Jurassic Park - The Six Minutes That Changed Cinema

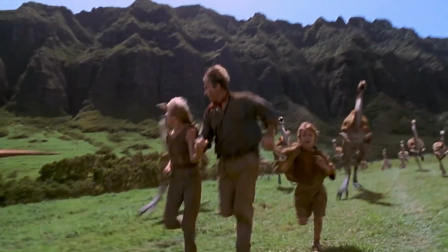0:00 Jurassic Park is the movie that changed visual effects forever.
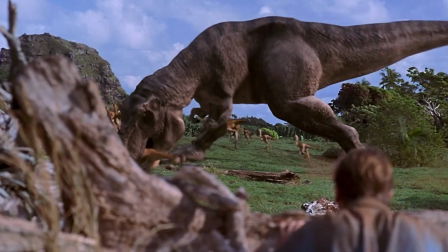0:04 Every digital creature you've ever seen since, every Gollum, every Na'vi,
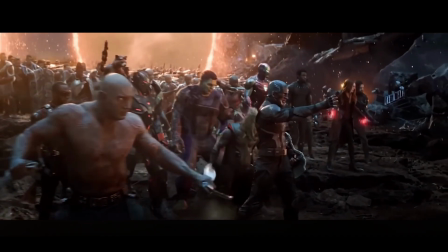0:09 every Marvel anything, it can trace part of its DNA back to this movie.
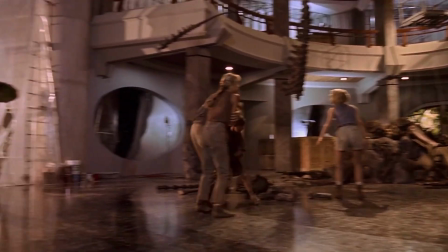0:14 And Jurassic Park has about 6 minutes of computer-generated dinosaurs in the entire film.
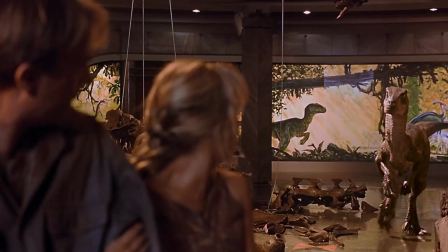0:20 6. That's it. This film changed visual effects forever, and it has a lot less CGI than a lot of modern commercials.
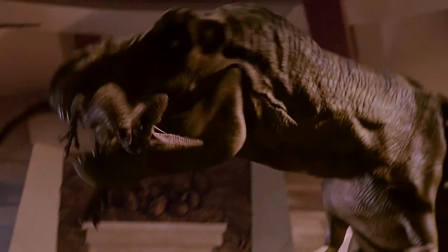0:27 But here's the part that should really break your brain. 30 years later, when the technology has moved somewhere Spielberg could never have dreamed of back in 1993,
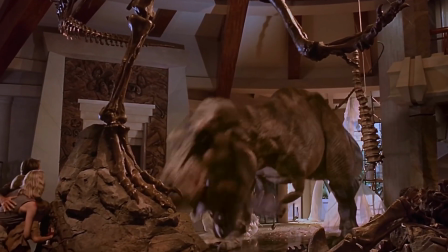0:36 well, the dinosaurs that they created back then, they still look more real than creatures that were made yesterday.
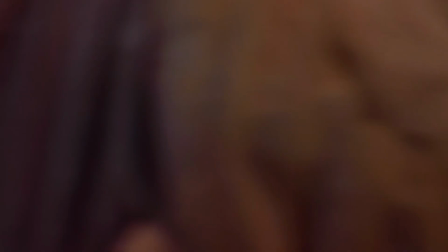0:42 So, let's figure out how and why.
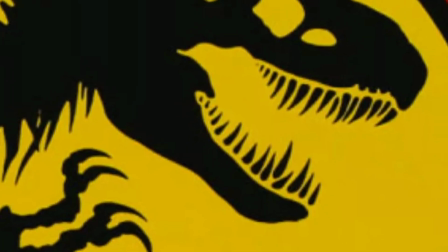0:50 I'm Eddie, and this is Eddie P at the Movies, where we figure out how movies are built and what they're actually about.
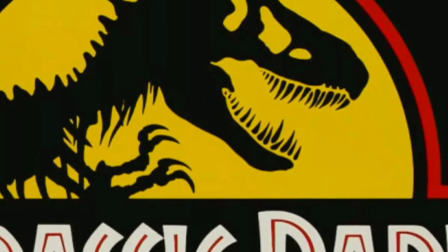0:56 So we're just going to do a quick recap of the story of Jurassic Park and then jump into the themes of the film.
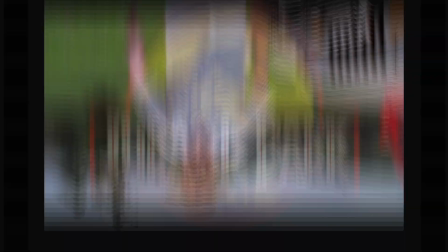1:02 So in Jurassic Park, a billionaire named John Hammond finds a way to bring dinosaurs back to life.
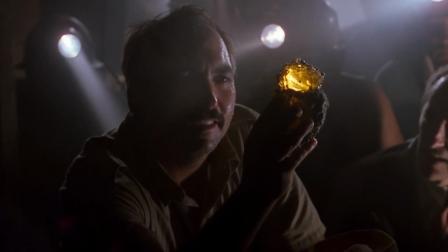1:08 He has a bunch of men digging for mosquitoes trapped in amber. The mosquitoes have dinosaur blood stuck in their bodies.
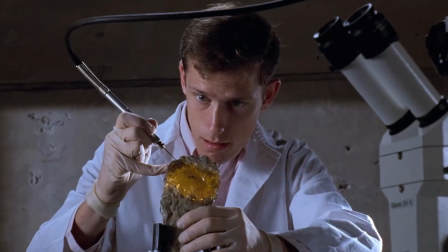1:15 Then some fancy scientists extract the blood.
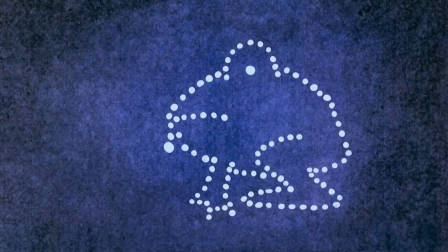1:18 They use super science techniques to patch the holes in the dinosaur DNA with a little frog DNA, and voila!
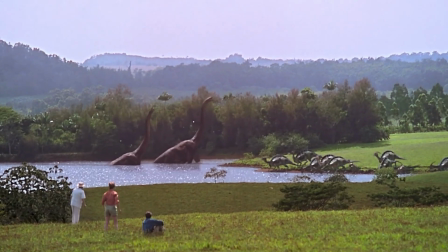1:25 Animals that have been gone for 65 million years are now brought back to life.
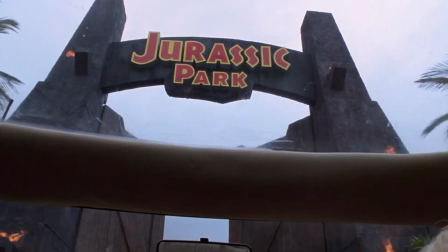1:29 And our billionaire, Mr. John Hammond, he builds a theme park on an island off the coast of Costa Rica to house these mythic beasts.
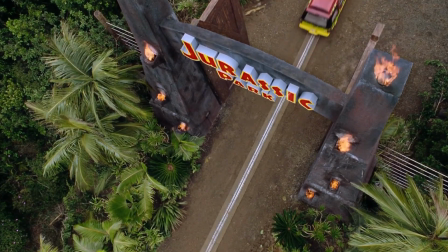1:37 But before he can open the theme park, his investors, well, they get a little bit nervous. So he brings in a team of experts to sign off on the park.
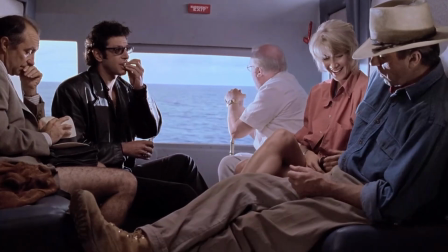1:45 A paleontologist named Alan Grant, a paleobotanist named Ellie Sattler, and a mathematician, or as he calls himself, a K-itician, named Ian Malcolm.
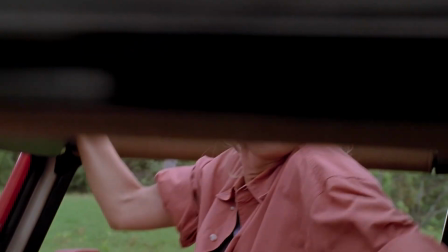1:53 They arrive at the island and they witness the impossible.
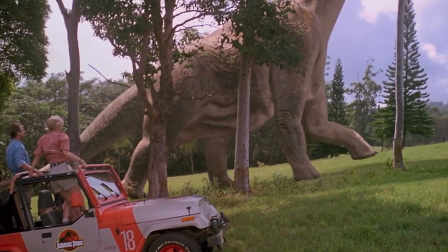1:57 They're only a stone's throw away from real living dinosaurs, and for about 10 minutes it's the single greatest thing any human being has ever built.
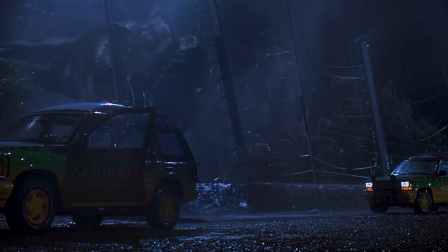2:05 But then the power goes out, the electric fences go down, and the animals escape.
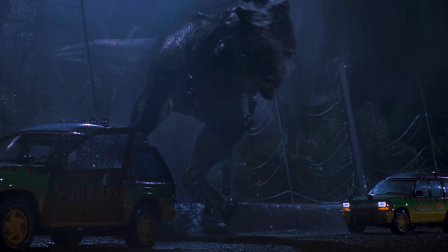2:10 And then the park, which is designed to sell wonder to its guests, well, it turns into a place where guests are the main course for dinner.
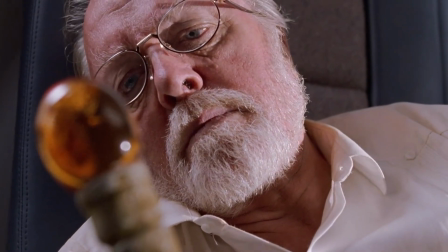2:17 Everyone who survives the island getaway, well, they agree on one thing. This place should never have existed.
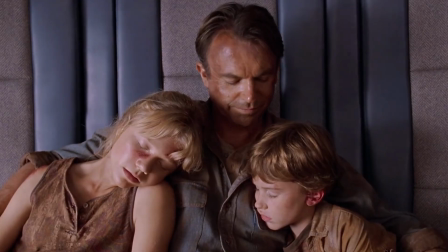2:23 That's the plot. That's your 30,000 foot view. So, without further ado, I've always wanted to say this.
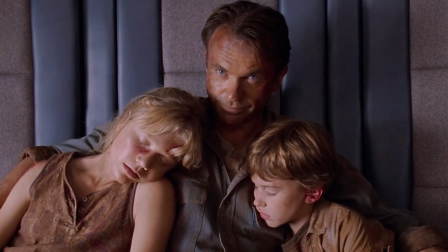2:30 Welcome to Jurassic Park.
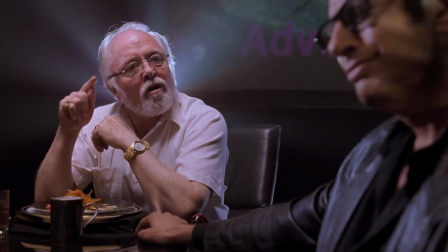2:37 In our frame of reference video on Jurassic Park, we pulled apart what the movie's actually saying, what it's really about.
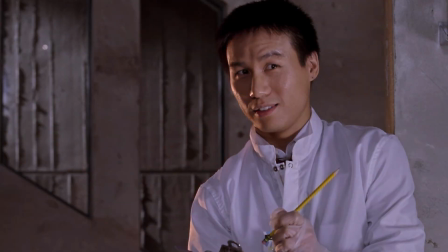2:44 But this video is about how the film was actually put together, because the how is every bit the miracle as the what. So first things first, we gotta put this out there. When this movie was made, this was the peak of Steven Spielberg's career as a director, and I don't say that lightly.
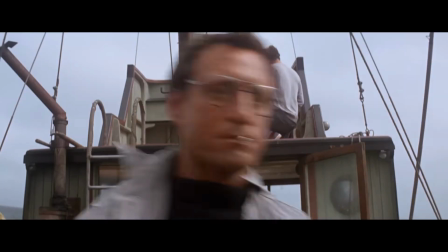3:00 By 1993, Spielberg had already made Jaws, Raiders of the Lost Ark,
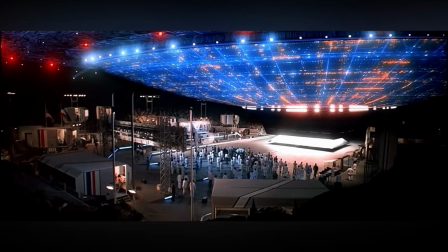3:05 E.T., Close Encounters of the Third Kind, and The Color Purple, just to name a few of his hits.
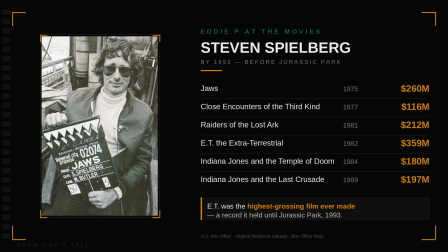3:11 He was already the most commercially successful filmmaker in the history of the craft.
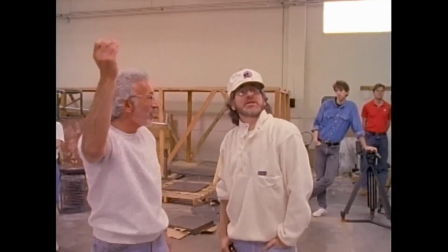3:15 But Jurassic Park is the film where every single tool in his arsenal fires at the same time.
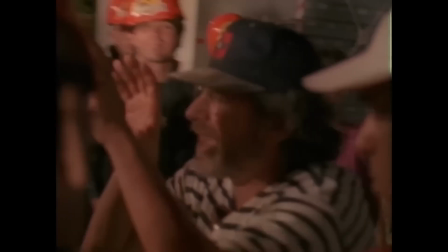3:21 The framing, the camera movement, the pacing, the emotional manipulation, and the sheer technical ambition.
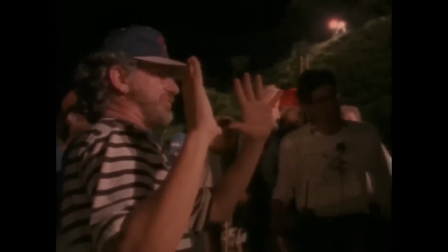3:28 Everything he'd already learned in 20 years of filmmaking, it converges in this one movie.
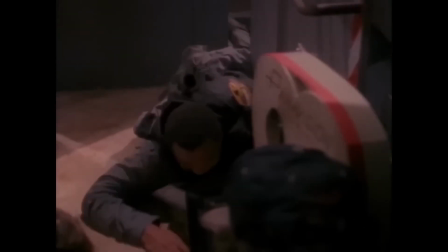3:34 So let's pull apart how he gets it done. Spielberg once said that he sees the world through a 21mm lens, which is a wide-angle lens.
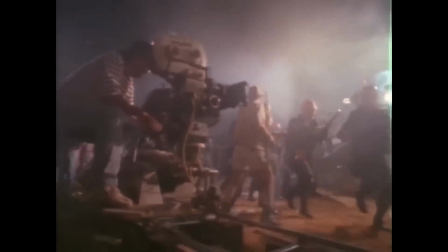3:42 And that's not just a technical detail, it's actually a philosophy.
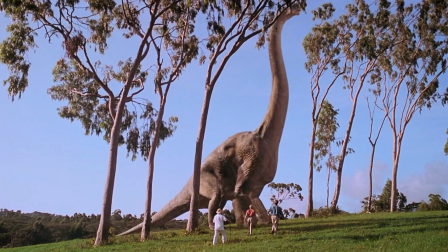3:46 So when you shoot wide, you're not showing the audience a face or an object, you're showing them an entire world. The frame is enormous, so the environment, well, it surrounds the characters in the movie. The audience is not watching a close-up of someone's reaction, they're standing in the room.
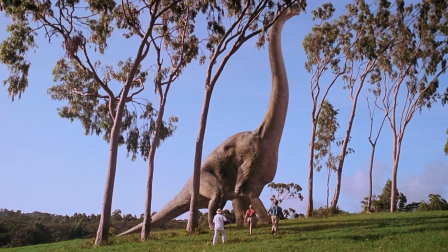4:03 They're on the island, they're in the park. And this is why Jurassic Park feels the way it does.
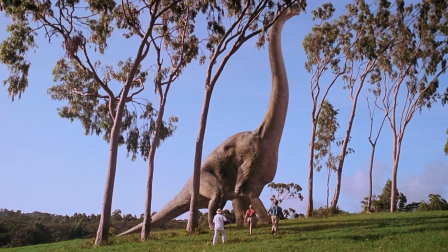4:08 You're not watching dinosaurs on screen, you're standing next to them. Spielberg puts you in the world first, and then he lets the world come alive around you. And when he does decide to go in for a close-up, well, it really means something, because he's earned it.
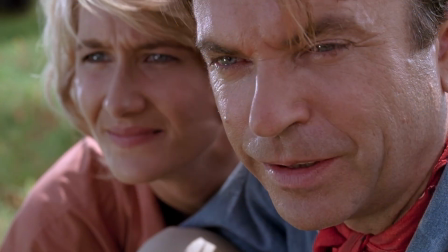4:23 The close-up of Grant's face when he first sees the Brachiosaurus, the close-up of Malcolm's eyes when he realizes the fences are down,
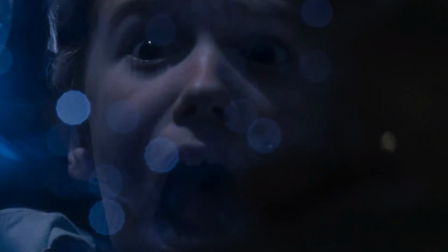4:30 the close-up of Tim's face pressed against the glass as the T-Rex breathes on the window. Every one of these moments, it hits you with a punch, because Spielberg has been holding them back. He shows you the wide world, the scope, and the scale, and then in one cut,
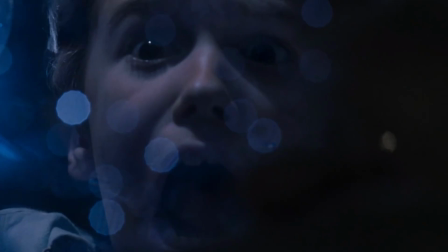4:46 he drops you onto a human face, and then us as the audience, well, we feel everything that that person feels. That restraint is what separates a good director from a great director.
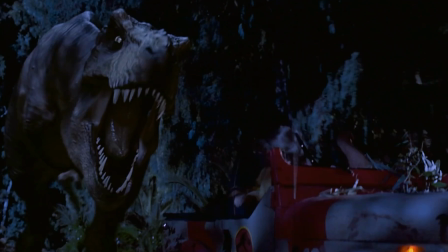4:57 So, let's talk about genre. So there's something that people don't really clock when they watch Jurassic Park. It's not one genre, it's actually three. So it is very much an adventure film. You know, the T-Rex chasing the Jeep, man, it still gives me goosebumps. And then we have Grant and the kids climbing the electric fence.
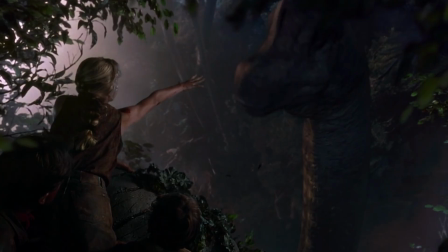5:14 We have the Brachiosaurus sneeze. All these scenes have the energy and momentum of an Indiana Jones type film. They move, they accelerate, and they make your stomach drop. However, Jurassic Park is also a science fiction film.
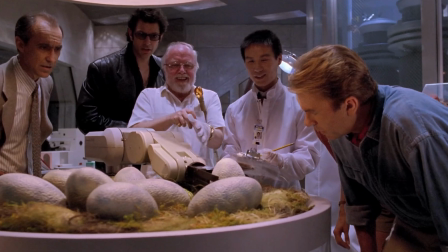5:27 The lab sequences, when Dr. Wu explains how the dinosaurs are actually engineered, you know, we got that DNA animation, we have the amber and the mosquitoes.
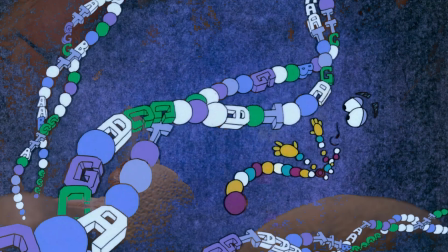5:36 Spielberg shoots those kind of like a documentary. It's more clinical and precise, which makes it really believable.
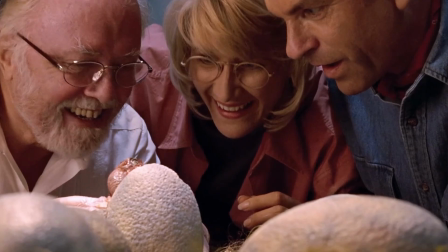5:42 He makes the impossible science feel so real that by the time you see a living dinosaur, you've already accepted the premise. And to round out the trio, Jurassic Park is also a monster movie.
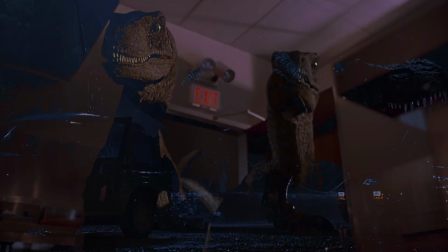5:53 The T-Rex attack in the rain, the raptors in the kitchen, the Dilophosaurus killing Dennis Nedry.
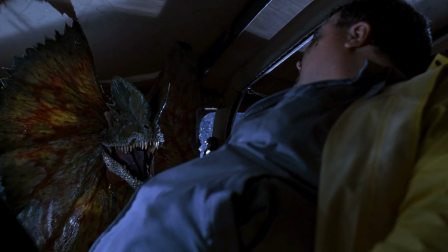6:00 These are pure horror. And Spielberg is shooting a PG-13 quote-unquote family film, and he drops in these sort of slasher sequences right in the middle of it. And no one complains about it because they're so well executed.
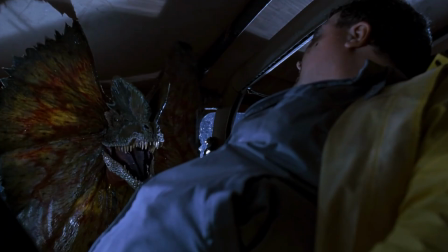6:13 Three genres, one film, and the transitions he makes between them are so seamless that the audiences never really notice the shift. And here's what makes Mr. Spielberg a genius and not just a great filmmaker. He lets the film breathe.
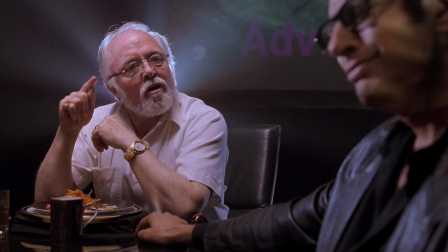6:27 Between every dinosaur sequence, there are these really deep conversations, you know, real ones that people would have in a situation like that.
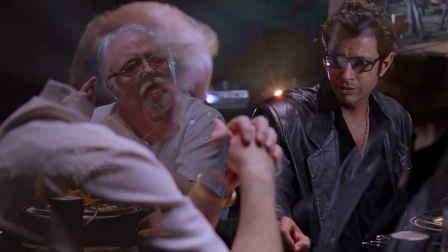6:35 Malcolm and Hammond arguing about the ethics of creation,
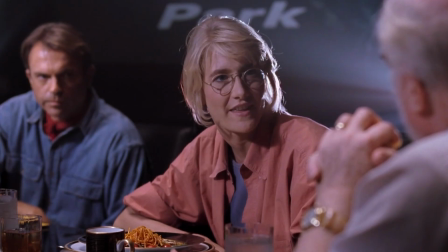6:38 Grant and Sattler debating whether or not to endorse the park, Wu and Malcolm on genetic engineering.
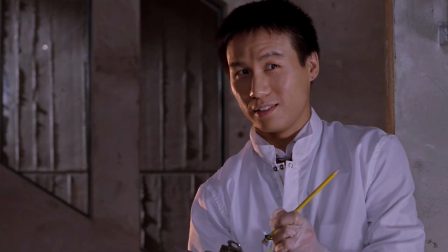6:44 These scenes are not filler between the moments of intense action. They're the reason the action actually matters.
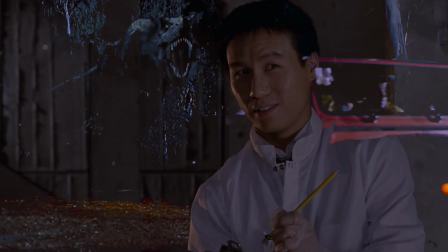6:51 Without them, the T-Rex is just a big lizard that's chasing a car. Now, Jurassic Park is so well shot, I can't let this episode go without giving the cinematographer his own section in this video. The man who shot Jurassic Park is named Dean Cundey. Let's give him his flowers.
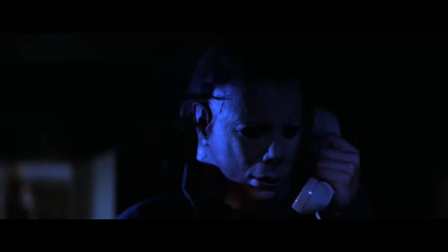7:07 Now, Cundey shot the movie Halloween in 1978, he shot the movie The Thing in 1982,
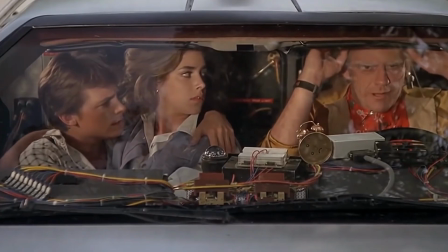7:13 and he did the entire Back to the Future trilogy, which some people argue is still the best trilogy in the history of cinema.
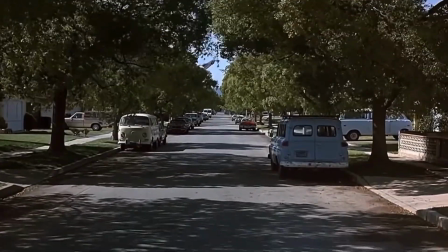7:19 Plenty of competition, I love Lord of the Rings, and there's other things that can compete, but let's look at Back to the Future for a second.
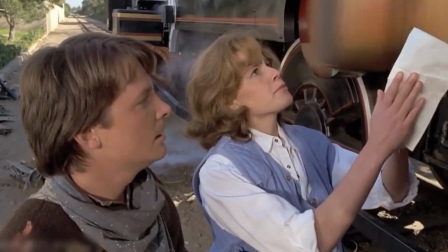7:25 Dr. Brown, I brought this note back from the future and now it's erased.
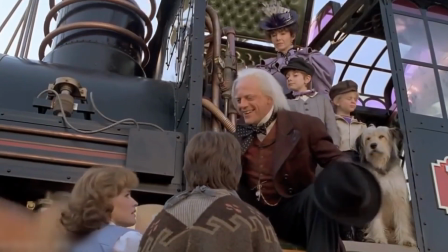7:32 Of course it's erased! But what does that mean?
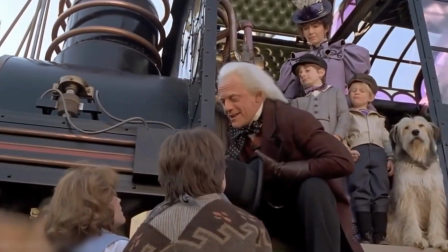7:37 It means your future hasn't been written yet. No one's has.
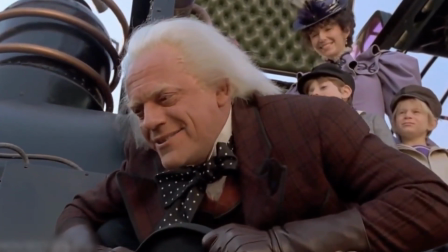7:43 Your future is whatever you make it. So make it a good one. Both of you.
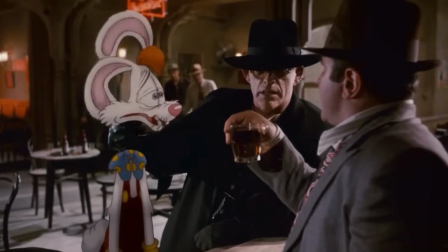7:48 He was also the DP on Who Framed Roger Rabbit.
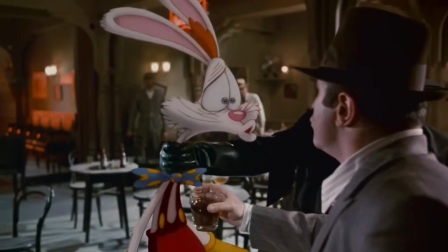7:51 So we can see from the jump that this is a man who spent his entire career figuring out how to photograph things that are not really there.
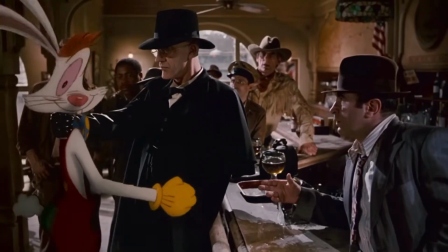7:59 There's a killer hiding in the shadow. There are aliens made out of latex. There are cartoons interacting with real actors.
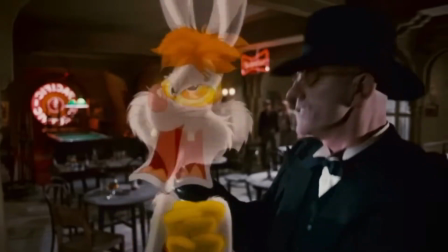8:06 So he was the perfect DP for a film about dinosaurs that don't actually exist.
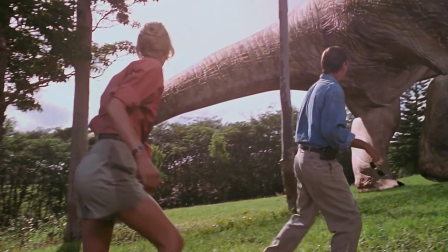8:11 And what Cundey does in Jurassic Park is honest, motivated, natural light.